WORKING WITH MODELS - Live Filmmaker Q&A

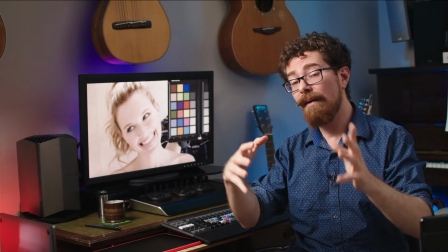[38:10]
You want to have fun with it, and it's something that a lot of people, a lot of clients even say after coming on a shoot with us, wow, I didn't realize it would be so enjoyable.
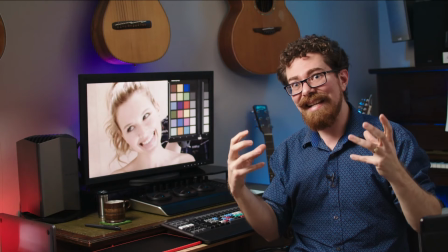[38:18]
And you might be bubbling away below the surface and it's intense and there's tons going on, but always try to have fun with it.
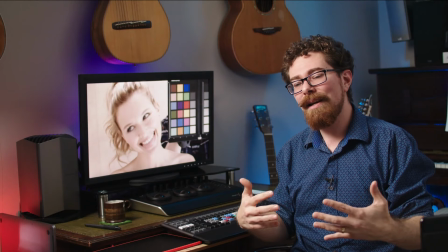[38:24]
And people want to have fun, you know, they want to get a good job done.
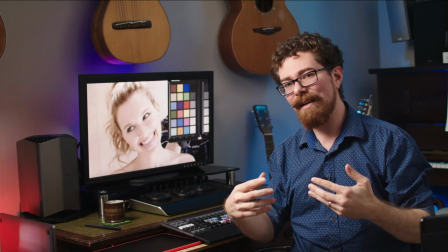[38:29]
They want to be able to say they did their best, but they don't want necessarily just to do a boring, this is what I'm doing, this is my job.
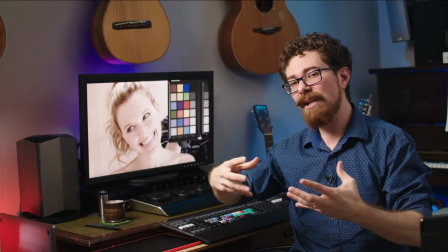[38:37]
They want to get engaged with it, and it does help to build rapport.
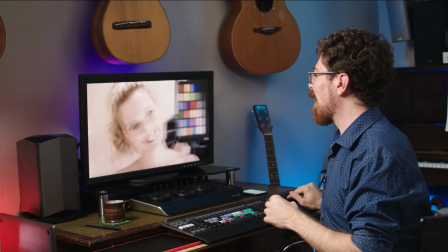[38:40]
So her having a little bit of a mess around just here, when we're getting our colour chart in there, and just sticking out her tongue and stuff.
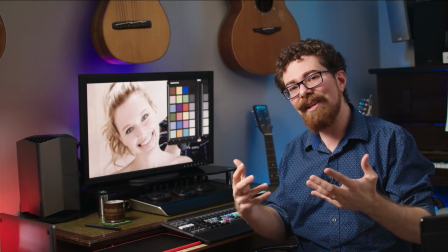[38:47]
It doesn't matter that she's sticking her tongue out, she's just having fun with it. So that's cool, you know, embrace it and just see if you can bring a little bit of that fun to them as well.
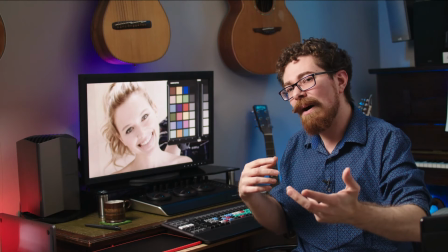[38:56]
And that means sometimes setting people at ease by, you know, putting yourself out there.
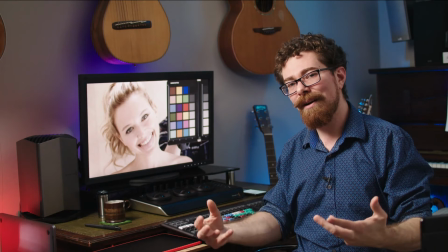[39:01]
So if you're going to ask someone to do something, maybe you do it first. Maybe you jump around like I was doing earlier and flap my arms.
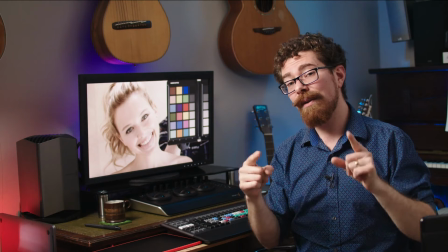[39:06]
It helps to break the ice, and it means that they're not the only person on set who everyone's looking at, which can really help,
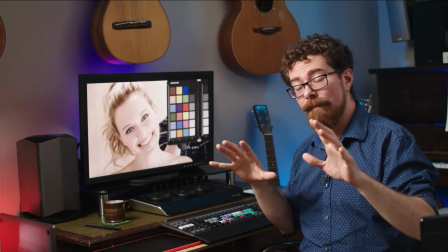[39:13]
especially with less experienced people when they are starting out and needing a bit of guidance. If you can do that,
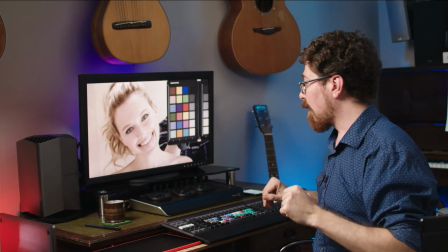[39:19]
it gives them a bit of confidence to stand in front of everyone and do something similar. Let's cut back in and skip over to the next one.
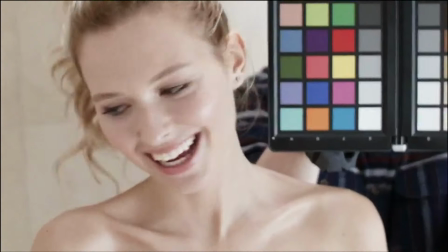[39:26]
I'm just talking through here, but if anyone does have any questions, you know,
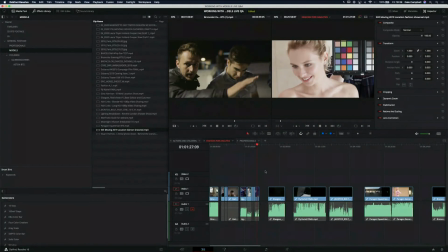[39:30]
just drop them into the chat, because I will literally talk all evening. Okay, this one is cool. And it comes back to that thing of what we're asking the model to do and how we're asking them to do it.
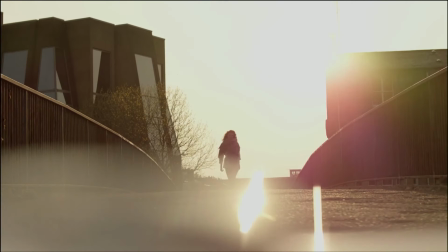[39:48]
So let's just full screen and play through. I'm going to have a sip of coffee while we're doing this.
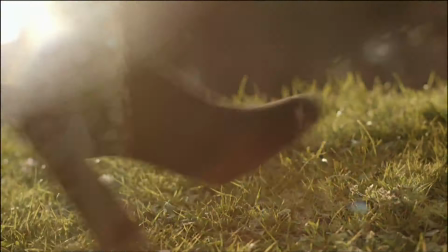[39:59]
Yeah, so there's obviously lots of different things that we're bringing into this.
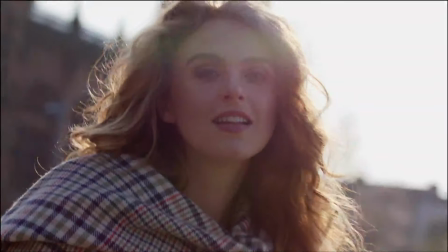[40:04]
And it's a little bit dreamy and light, and we're using the flare sticks to get a certain look, which is all hazy.
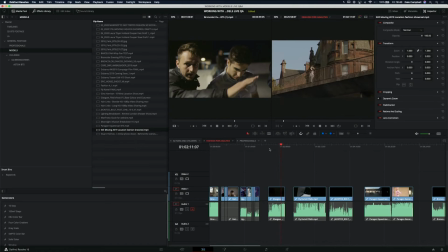[40:11]
We're shooting into the sun, and it's kind of fun. We're messing around a bit, messing around a lot.
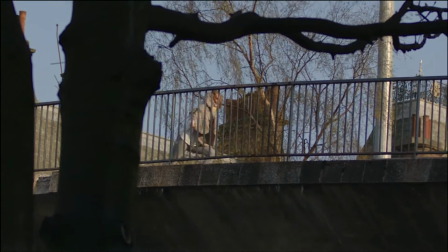[40:19]
Now that isn't a shot from the final thing, but I thought keep it in there, because she had to get back to the other side of the bridge, and the scarf's all kicked around from where she was flinging it around before.
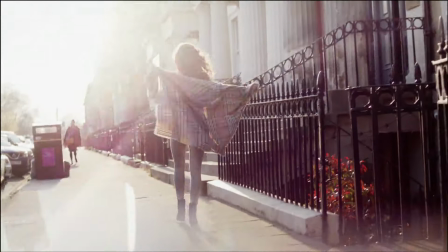[40:28]
So she just kind of, I don't know, Naruto run across the whole bridge just there,
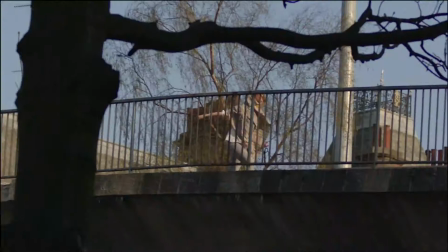[40:32]
wearing that sort of Burberry cape, but it's all good fun.
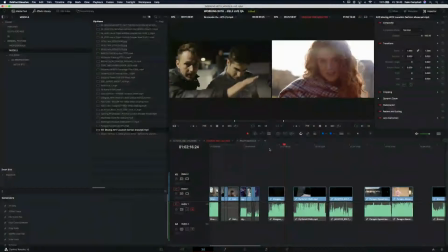[40:38]
So the vibe here is important. What we spoke about earlier on, where we're trying to ascertain what the model is in relation to the camera, plays into this. So sometimes she's walking along and the camera isn't her point of interest. She's not looking at it, she's not paying attention to it.
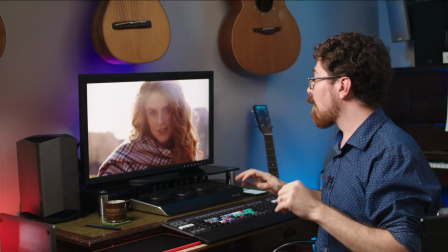[40:58]
Other times she's looking straight down the barrel of the lens into the camera.
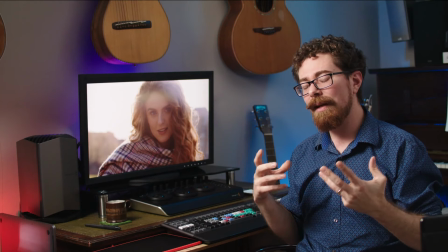[41:02]
Now, I always do like to mix up and get a couple of those shots on a shoot, just because it can give you something which perhaps you've never thought about for that particular shoot,
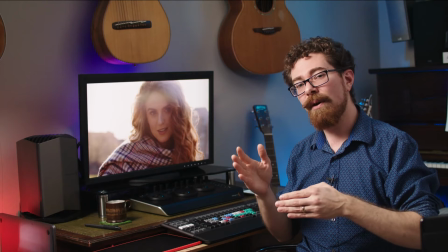[41:11]
and for social as well. It gives you things with a different vibe. So if you are doing something where you want, say, a story, well, guess what?
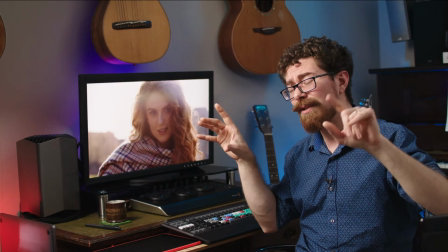[41:19]
If you're doing a widescreen shot and that's your priority for the shoot, and then you need to cut it to a story and you're vertical, it's a little bit challenging.
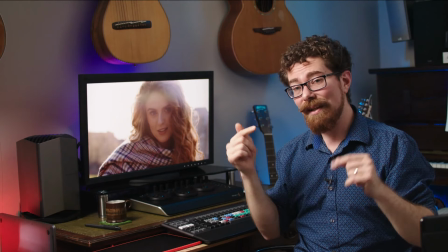[41:27]
But people's faces are vertical, essentially.
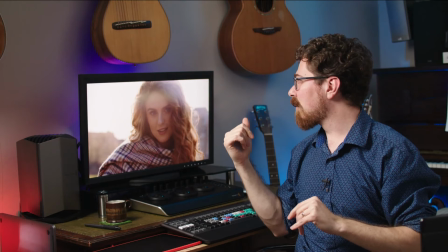[41:30]
So if you're doing a shot, maybe slightly wider than this, to be honest, because we wouldn't want to crop into like just our face like that.
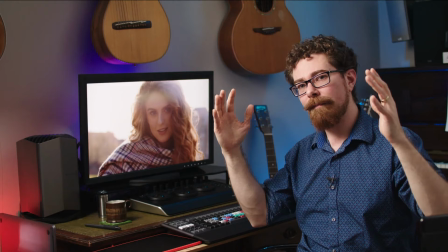[41:36]
But if you're doing a shot like this, it's going to have a better chance of cropping to vertical like that.
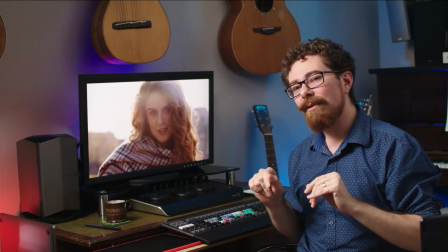[41:43]
So it's nice to grab a few of them just looking down the barrel of the lens.
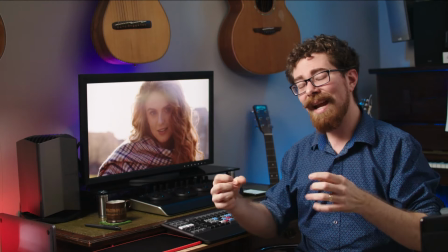[41:47]
For this shoot, I'm on an easy rig, so I'm moving around, and that interplay with the model is important.
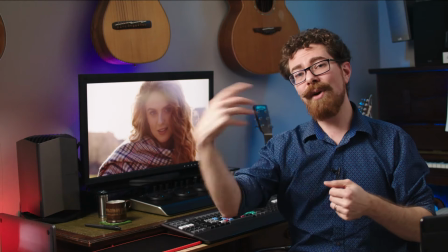[41:52]
Now, sometimes it's really hard to direct a model and hold the camera and shoot and be able to
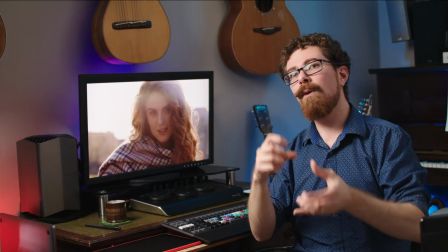[41:59]
get everything you need while telling them how you want it to happen.
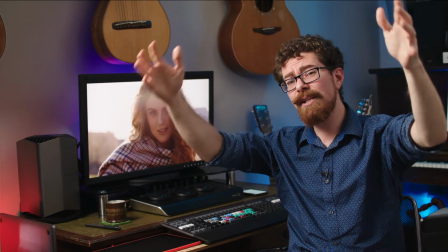[42:03]
And that's especially true when I'm working on the big easy rig with the Ronin 2, because that thing is damn heavy.